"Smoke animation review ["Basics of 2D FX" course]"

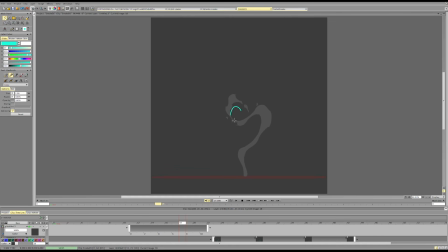[24:49]
So I would try to make this shape either this or this, but push the contrast between them so that they're less alike, less similar,
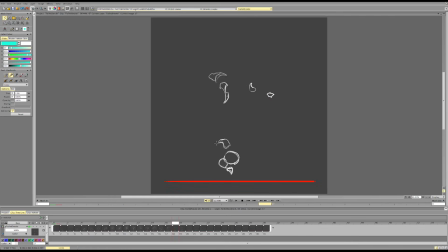[25:08]
and it will be fine. This one, really complex, really fun smoke. There are a couple things that we can push here. I think it's a cool idea. It's a complex idea.
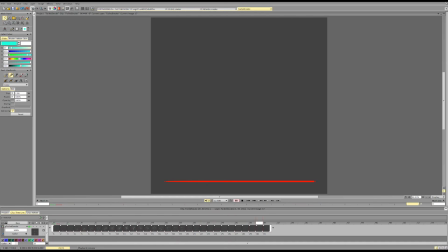[25:26]
What can we do? So something strange occurred. I think it looks fine. If we're aiming for volumetric smoke, we would probably want to push the direction of the motion a bit differently,
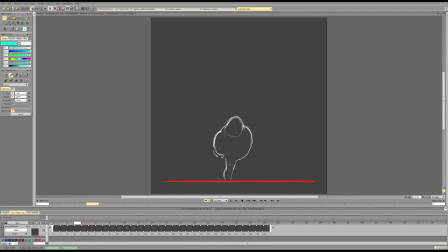[25:44]
because volumetric smoke usually has a specific motion, and smoke in general for more realistic motion. So it's being pushed outwards from the center. It rotates like this around itself,
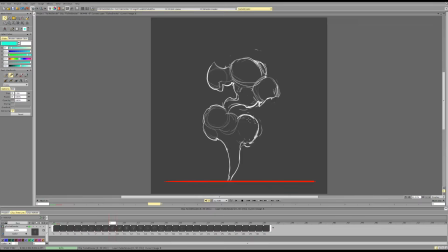[26:00]
gets sucked in here, and it wouldn't be erased like a flat smoke. It would follow kind of the curve a bit more if we're trying to do some volumetric smoke stuff.
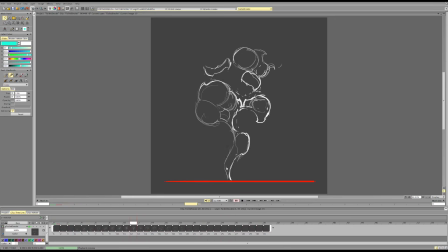[26:19]
And I would probably try to avoid creating a perfect spin. So right now I kind of do like this equal spinning scene where it's like rotating in a perfect circle around its axis with two similar forces.
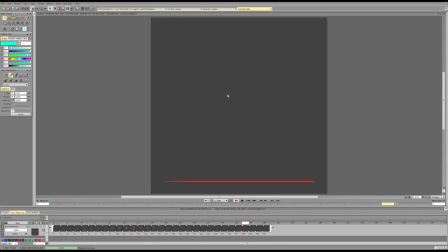[26:34]
So it's kind of doing our spin exercise, which is fine, but it will kind of fight the motion of the smoke going up, because like this perfect circular spin is kind of separated from the actual smoke moving up.
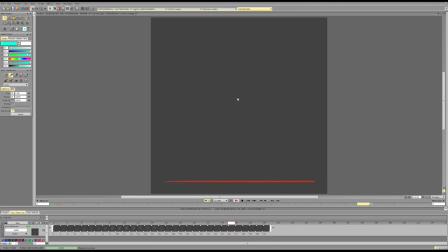[26:54]
Like they're two completely different, completely unrelated motions, rather than the continuation of the motion of like smoke being like pushed from the bottom, from like the rotation here, and being erased.
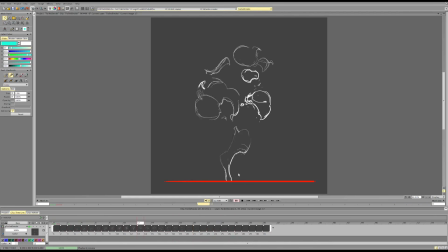[27:12]
It's more of like this particle just spins around the center, and that's it. So maybe this is what you're reacting to. So it's having these separate scenes
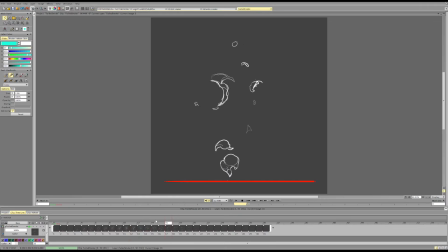[27:29]
that are like influenced by one force each, and this force doesn't affect anything else, and they're just like spinning like spinners, rather than being blown out by the wind,
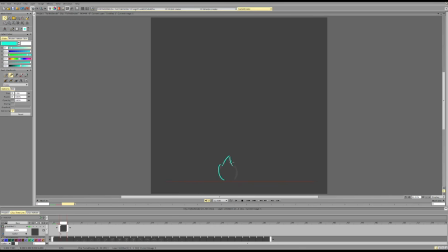[27:49]
and the wind cutting in this shape and pushing the mass, kind of like which one?
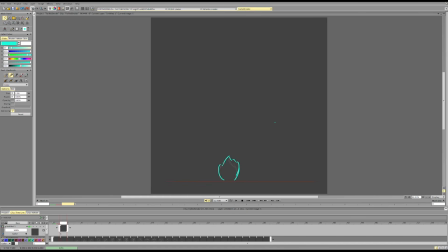Always show this one example.
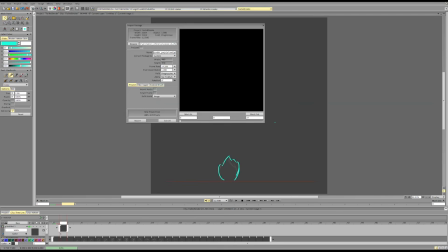[28:17]
I mean, we can look at this ones too.
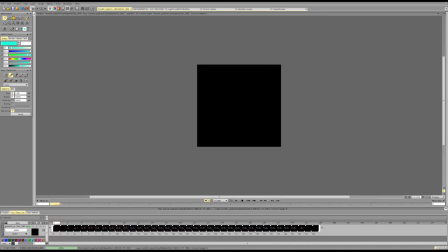[28:20]
It's not volumetric, but it has a logical motion and transition. And then there is then there is the other one.
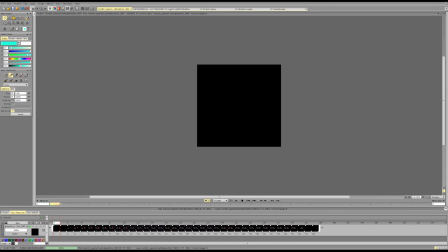I remember it and I still lose it for some reason.
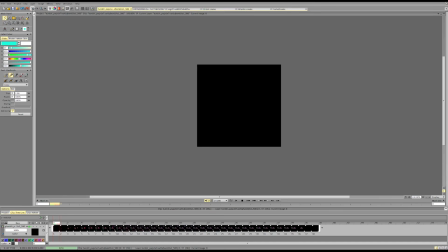[28:54]
I can replicate it though.